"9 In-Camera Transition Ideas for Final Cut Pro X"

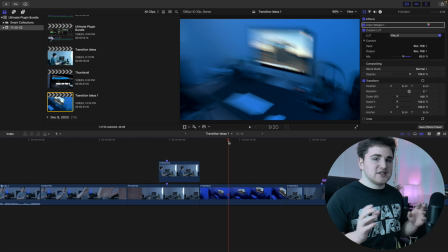(4:09)
Now to make the effect look even cooler is you want really fast, sudden movement. So rotating your camera, panning it left and right. You want really quick, sudden movements. And that's how you're going to get that really blurry effect. If you just kind of like slightly move your camera, it's not going to look super blurry. So you want to whip your camera to the right, whip your camera to the left, left, right, left, right.
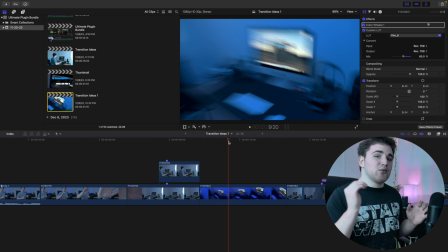(4:26)
You want to go back and forth, or you want to rotate your camera. Really quick, sudden movements, and with a really low shutter speed, it's going to create a really cool effect, as you can see right here. The next transition I'll go over is this really cool like object wipe transition. And you can either have your camera panning like across like an object, or you can have somebody walk across the screen.
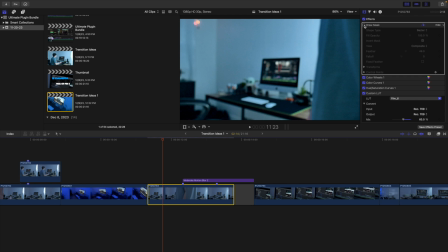(4:43)
So if I go and select this clip right here, if I go ahead and just simply disable the draw mask, basically just so you can see what the original shot looks like. I'll go ahead and just also disable this motion blur just so it's not gonna lag the playback. But let me show you what the original shot looked like.
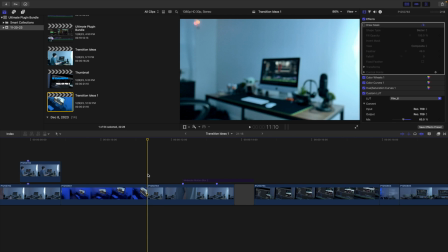(4:57)
I'm just gonna break down how I create it. So if I play the clip right here, as you can see, all the clip is just me walking across the camera.
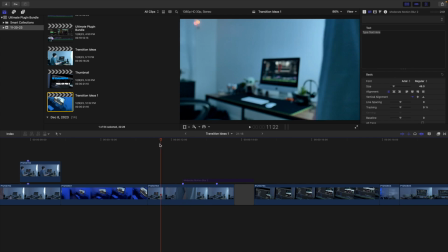(5:04)
Now, really, really important. You want basically the entire subject, you see it starting right here.
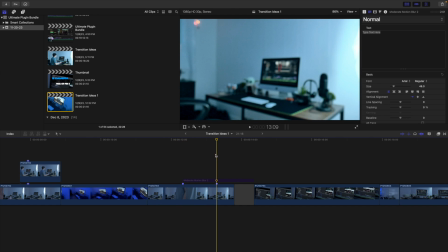(5:09)
You want this subject to completely walk across the frame. Or if you're panning the photo, you want the object to be completely panned across the frame.
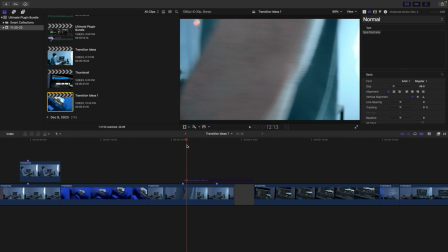(5:16)
That is really important. So if I just like stopped right here, the transition just wouldn't really look good.
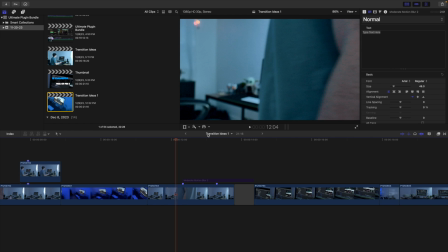(5:21)
Now, the other important thing too is that you want your subject to be completely filling the frame. So the top of the frame or the bottom of the frame. If I had some space like right here or some space right here, it wouldn't really look good.
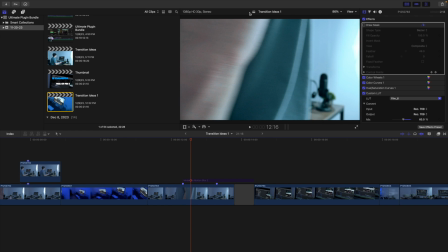(5:32)
So you want to make sure the subject is completely like this, as you can see, completely covering the screen from top to bottom, and it's and just walking across the entire frame.
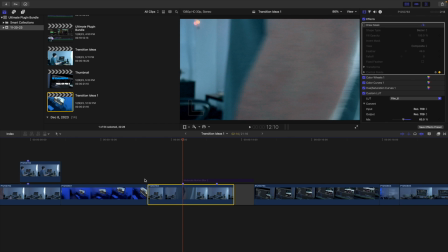(5:40)
Now, if I go ahead and just select this clip right here, you're basically just going to figure out where you want the transition to actually start. As you can see, I want the transition to start here, because you can see the next frame you can see right here.
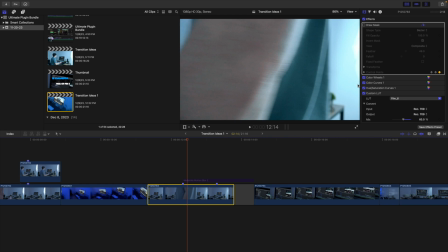(5:51)
So you're just cutting out like this section. As you can see, I want to cut out here. So I'm basically just going to locate where you want to start.
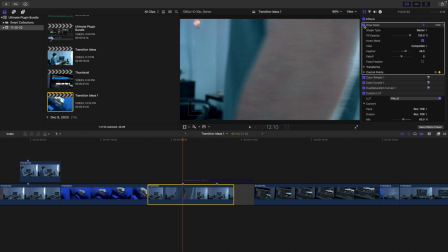(5:57)
Then what you want to do is head over to the effects panel, and then you want to apply a draw mask. And then simply what you want to do is you want to go to transform. As you can see, I place keyframes on transform, and then I place a keyframe on control points. You're animating this draw mask.
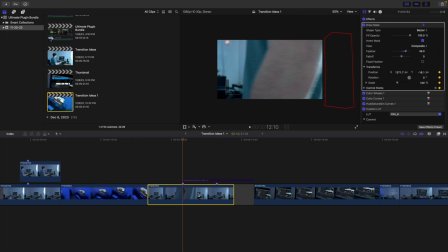(6:09)
So if I zoom out to, let's say, like 50%, so you can see what's happening. If I go frame by frame, you can see all I'm doing is I'm just animating the draw mask.
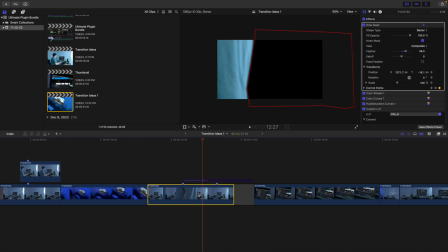(6:17)
So you're just keyframing, going frame by frame, and you're just simply like adjusting the control points. As you can see, that way you want the entire frame eventually to be black. Now, one thing you can do too to really make sure you're like precise with draw mask is you actually go over to here to composite and switch it over to original, so you can actually really see the shot. So it's a lot easier to see what you're actually masking out. That is a really nice tip.
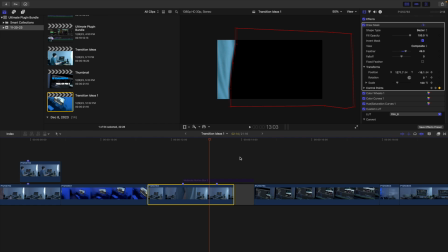(6:38)
And at the end, you want to change it back to composite. Now, what you want to do is you want to basically place a clip below it.
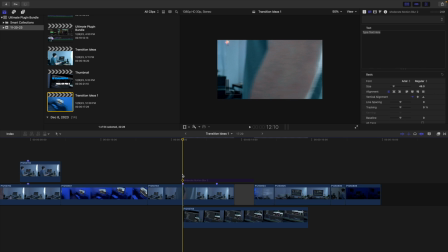(6:43)
So if I go ahead and take a clip, and then I'm just going to place this clip below the clip where the subject is walking across the screen. And as you can see, because I use a draw mask, there we go. Simple as that. Now you've created this really cool, like, see, I'm walking across the frame, keyframe the mask, and then I'm revealing the clip below it.
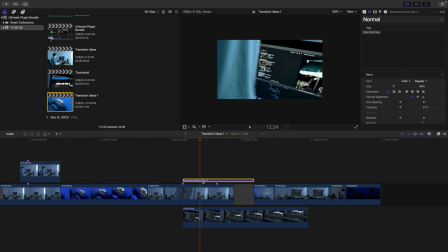(6:59)
Now, what you could do too is you could also add some motion blur. So if I add motion blur, that is going to smooth out the edges and make it look a lot nicer. You could also add directional blur, but there you go. That's how you create that really famous like object wipe transition. The next transition I want to go over is a really cool speed ramp transition. Now, one thing to keep in mind is if you're slowing down a clip, you want the frame rate of the clip to be higher than your project setting.
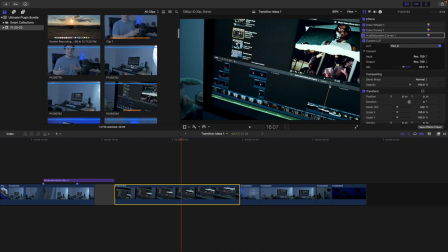(7:22)
So if I go ahead and scroll down until I actually find the clip, so here's the clip.
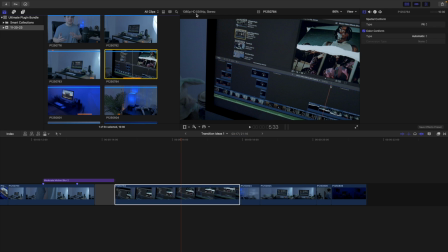(7:26)
If I select the clip, as you can see, the frame rate is 59.94, which is essentially 60 frames per second.
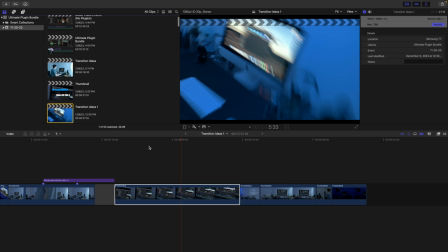(7:32)
And if I go to the actual project, as you can see, this project is at 30 frames per second,
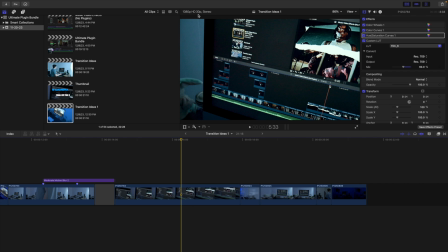(7:38)
which means we can slow the clip down 50%, because the original is 60 frames per second and the project is 30 frames per second. So of course, so basically you divide that by half, 60 divided by half is 30. So that's why you can slow it down to 50%. Now, let me just give you a basic idea of how to do it. And of course, you could also use 120.
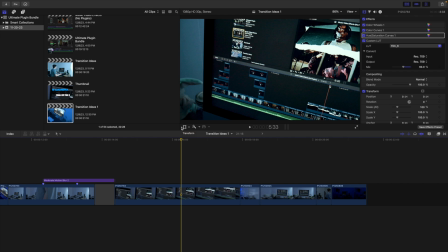(7:56)
Now, if you're thinking to yourself, well, I'm not always gonna remember the exact math. Well, it's really easy, and I'll go ahead and show you that in a second.
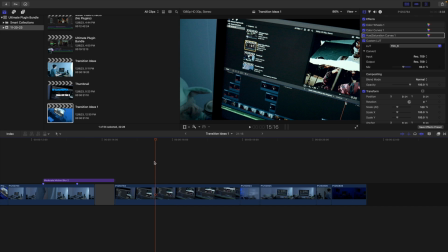(8:02)
But what I would do first, if you're doing like B-roll, is I would select the clip over here, scroll down, and then I would basically select, so enable stabilization, and then just mess with the different settings, and Final Cut will automatically start stabilizing the clip, and you could adjust settings. So I'd first stabilize the clip.